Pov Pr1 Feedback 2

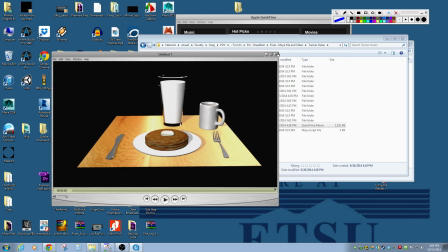Also the turntable looks really good um so i think it's a it's a solid piece uh the only thing i'd really say to work on is that and
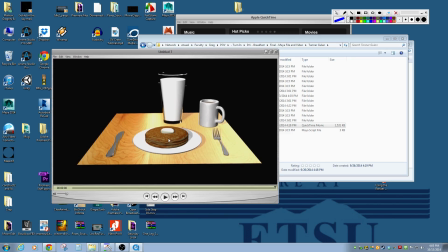i feel like there's a chance that maybe this doesn't need the pancakes don't need highlights by any means but it feels like a texture on maybe it needs a little bit of bumping or something on there a little bit of a bump map or or something to give it a little bit more change in and texture so it needs a little bit of something so they're not just like
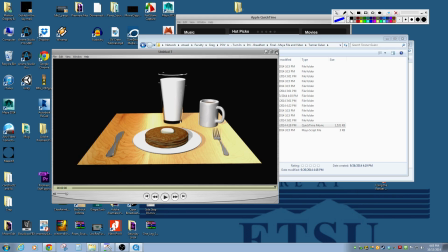an image pasted on a pancake shape. But overall, it's looking good.
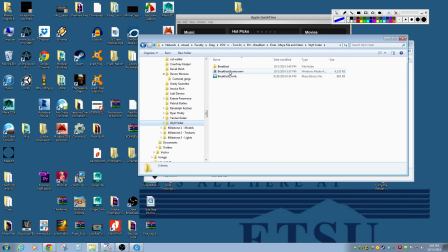Let's see here, Will, breakfast scene,
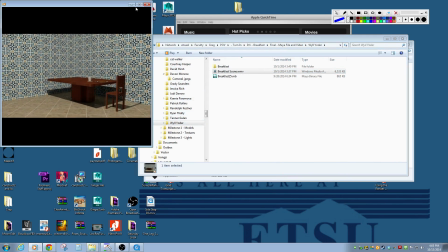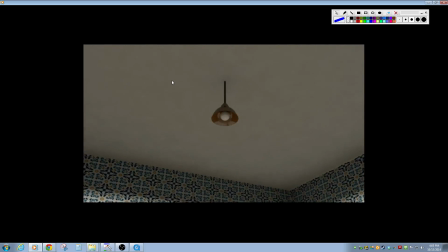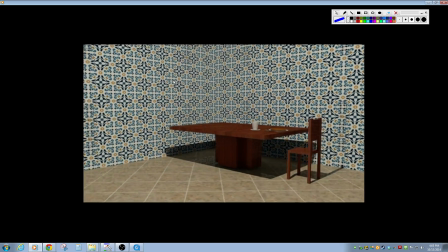that wallpaper is making me a little dizzy.
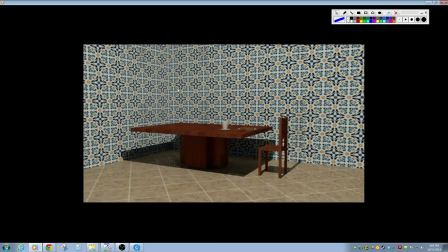So I'm not 100% sure what happens here. It appears that your material disappears halfway through it.
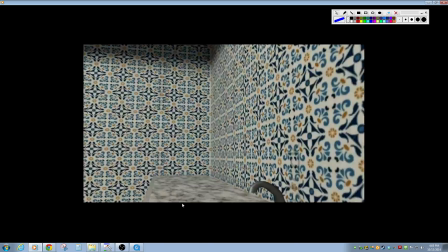My guess is that this is a render issue, like you'd rendered half of it,
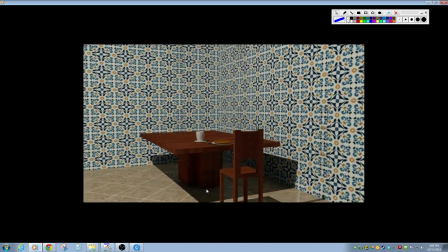you went somewhere else and rendered the other half, but it didn't find the texture for your floor and so that's why it disappears on that frame.
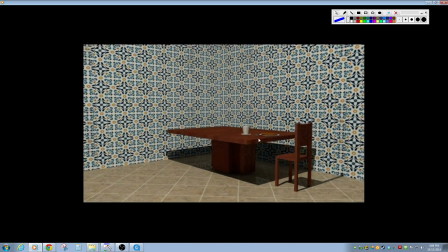I think your camera motions a little fast and erratic but overall I think that the render is looking pretty good.
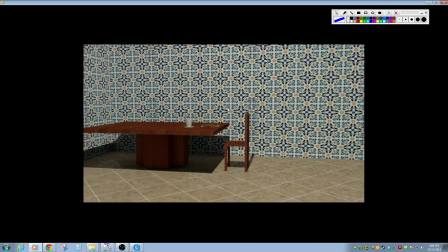It kind of hit a couple walls with the camera there and we can pop around and so I think it needs a little bit of work on the camera.
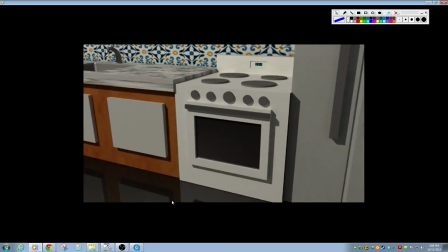I think some of your objects could, let's say this here,
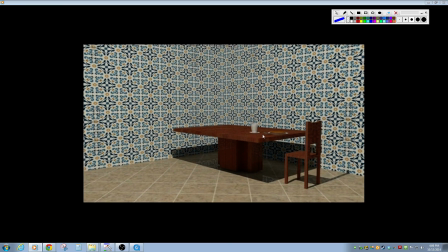like your table and chair look a little simple i think you could probably make those a little bit more complicated
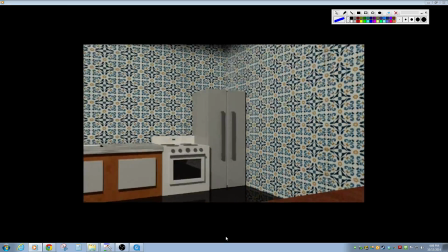um and then you have like
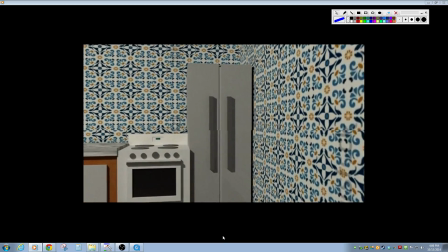your your oven seems a little simple and so does your refrigerator you have some other stuff
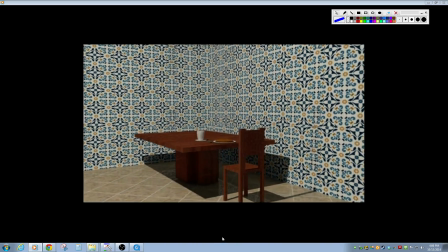back there like your light fixture looks really nice actually and i actually think your coffee cup looks great but we barely get a chance to see it
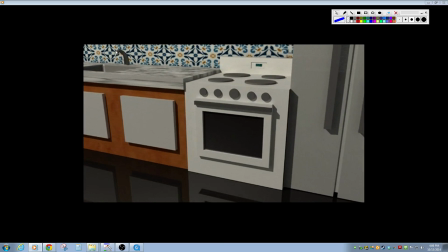so I wanna see what's there we get like just a few frames of that so and these shelves maybe could use a little bit of work too or these doors overall I just think it needs a little bit of touch up
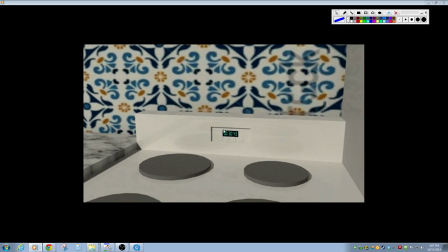I like that you put the clock on there that came out pretty good but it's just that this is so like a perfect box
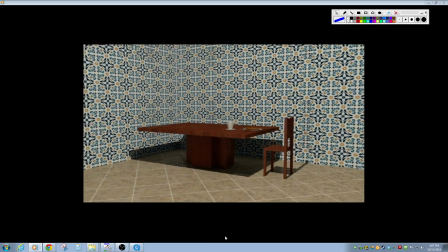and the wallpaper makes me dizzy but I mean I like it I'm not I like cheesy wallpaper
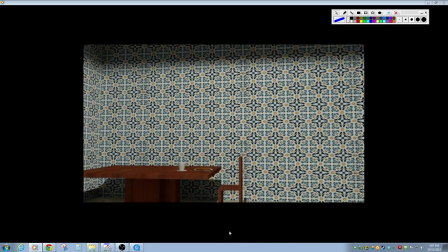so it feels like a grandma's house and the light fixture actually looks really good too i think
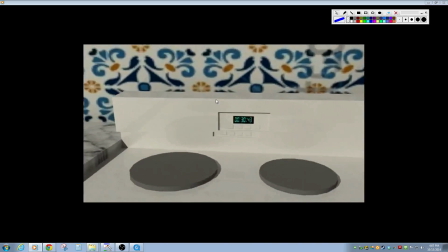i've mentioned that before but i think play with your camera and that's going to help because your lighting
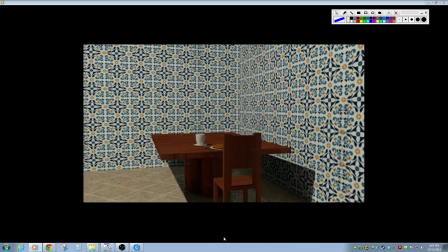actually looks pretty nice play with your camera as a way to kind of show this off in the most effective
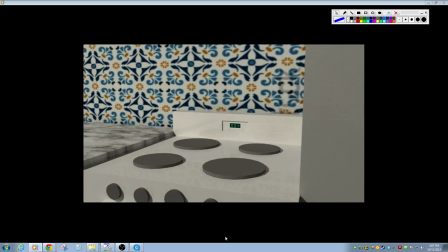way so we see the things that are are the most important for us to see. So overall I think that's everything. Let me make sure I got everybody.
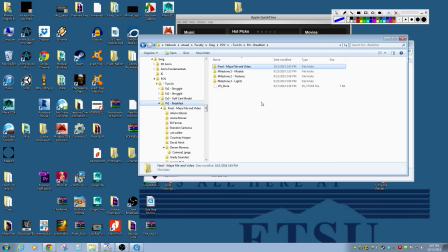Okay so keep in mind your grades will be sort of a combination of what you turned in. What you turned in here will be the first 70 points of your grade and basically what I'll do is I will grade the entire thing,
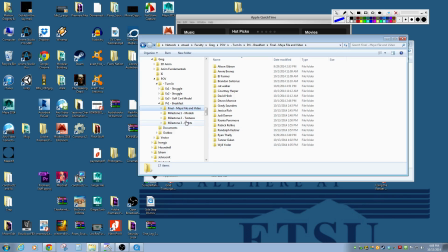give you a number, so let's say you've got an 80 and then I'll go check and see if you have each of these three and if you're missing one then for each one you miss i count off 10 points and that's how your grade is going to be calculated if you want specifics on why you got the grade you want you got uh come talk to me and i'll i'll show you why why i calculated that but hopefully that'll give
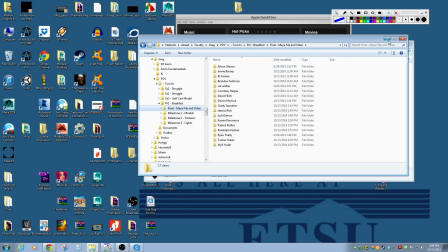you an idea of why i got the base grade for this before any of these numbers are counted off so let me know if you have any questions and i'll talk to you soon bye